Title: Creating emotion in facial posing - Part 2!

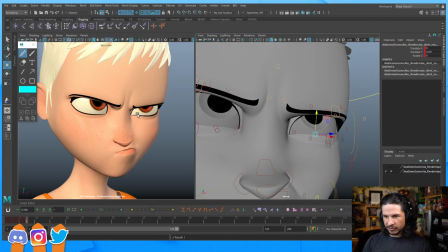But if I flatten that out, so it's flat here and then round on the outside, I can push that feeling of a sneer.
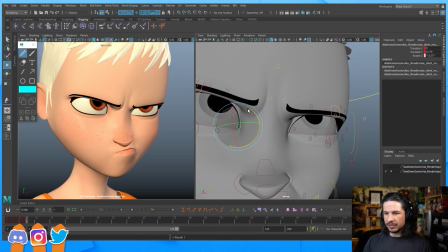So this is where having a really good facial rig can be very, very nice. Same thing with the inner corner here. Let's tighten up that lower lid there.
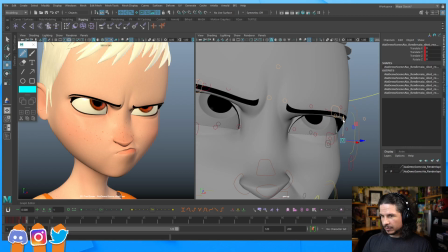Really push that. You can even maybe kind of lower it on the outer edge just to kind of
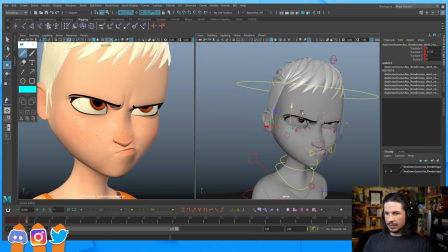exaggerate that tension. Okay. Now, let's actually do something else. Did I set up this rig? No, this is a rig from Animation Mentor. So this is the school I teach at. This is one of their rigs, and it's a really good rig. Why don't I use a picker?
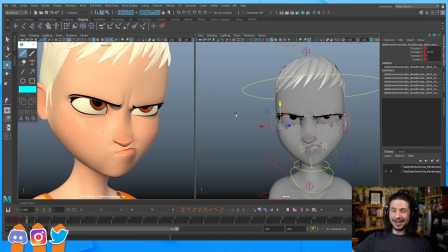Mostly because it takes more real estate space on the screen, and on Twitch it's hard to kind of show everything that I want to show.
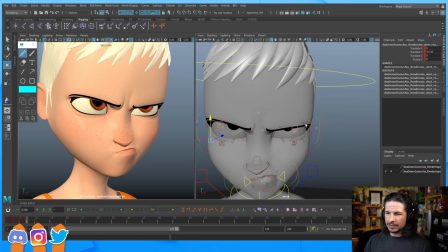For the face, I also don't usually use a picker unless I'm doing something much more complex or with multiple rigs,
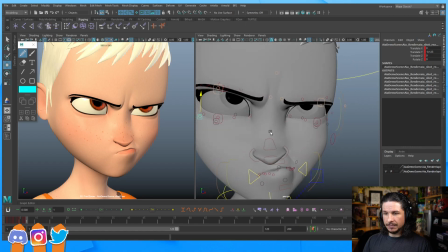just because I'm used to selecting the controls here and kind of zooming in. But I will use pickers. Pickers are very nice, especially when you're dealing with a complex shot or a very complex character like a dragon or a big mech or something like that, that have a ton of controls.
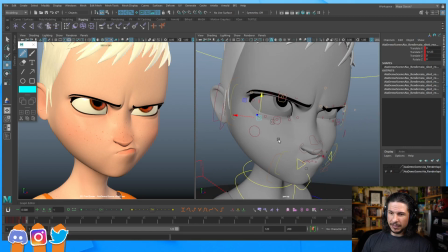For me, I'm just kind of used to this method. So let's see, what's the next thing? Well, one thing we could try to do is play with the actual scale of the eyes.
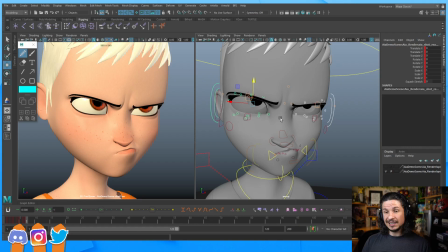Now, this is not something that I do too often, but it is very helpful in helping to sell different moods,
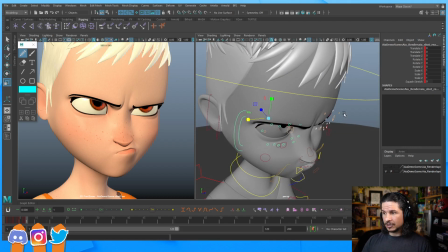and especially if you're going into cartoony animation, this can be super nice. So on this rig, I can actually take the eyes, I can scale them down.
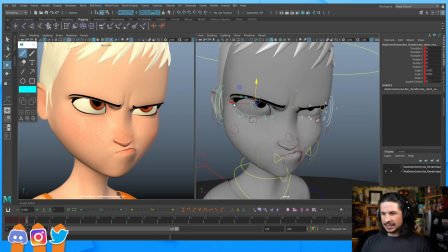And by scaling down the eyes, this is going to help pull away from that kind of cuteness of the character and just make the character just a little bit more tense, a little angrier. I can even reposition the entire eye if I wanted to.
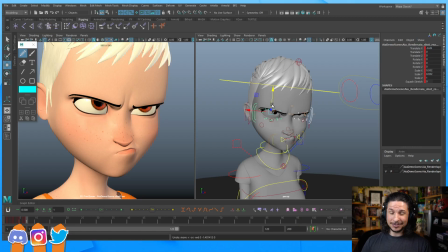Whoop. There we go. So this rig, you can really just make some interesting mods if you wanted to.
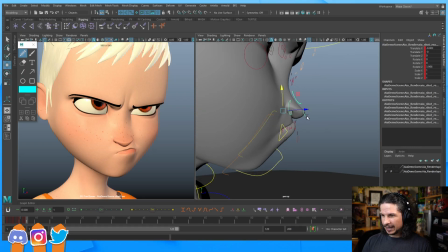Let's see, what else can we kind of push here? I kind of want to push the nose a little bit more.
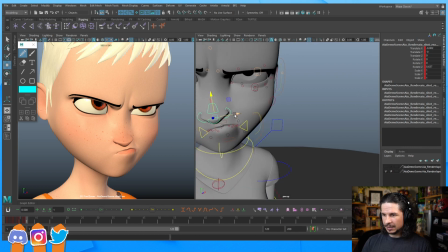The angle of the nose here. Let's actually translate it as well. Kind of connect it down to the mouth here. Our nose is very fleshy. If you move your side to side, that nose really moves with.
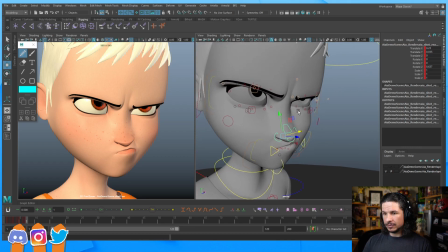So let's go and do something like that.
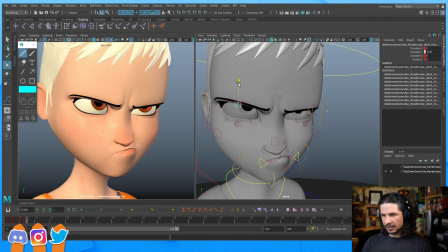And I think I can maybe push this brow just a little lower here. Just kind of flatten that out a little bit more.
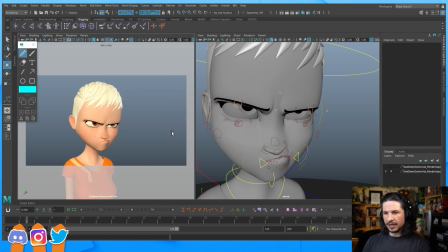Okay, so let's see what we've got. So we've got that facial expression. Let's just kind of go back one frame, see how it looked before.
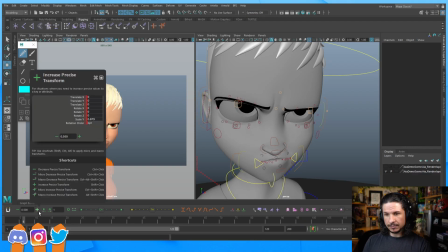So we went from that to that.
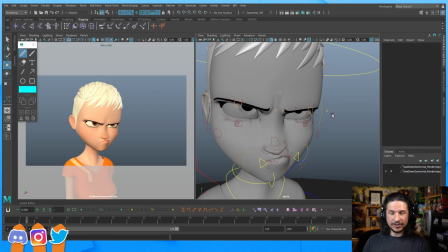Not a huge change, but definitely you can see that it feels angrier and a little bit more intense. Changing the eye size really helped with that. Now, one last control that we do have on this rig is this kind of squash and stretch control.
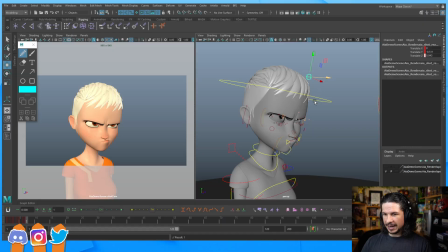So I'm going to use this as well to just help enhance that squishiness to the face. So push this, really push this forward to kind of bring that whole mouth forward, then maybe to the side here.
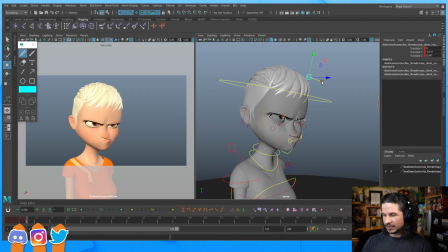There we go. Maybe this one too, just kind of whoop to the side. I'll push that squash and stretch.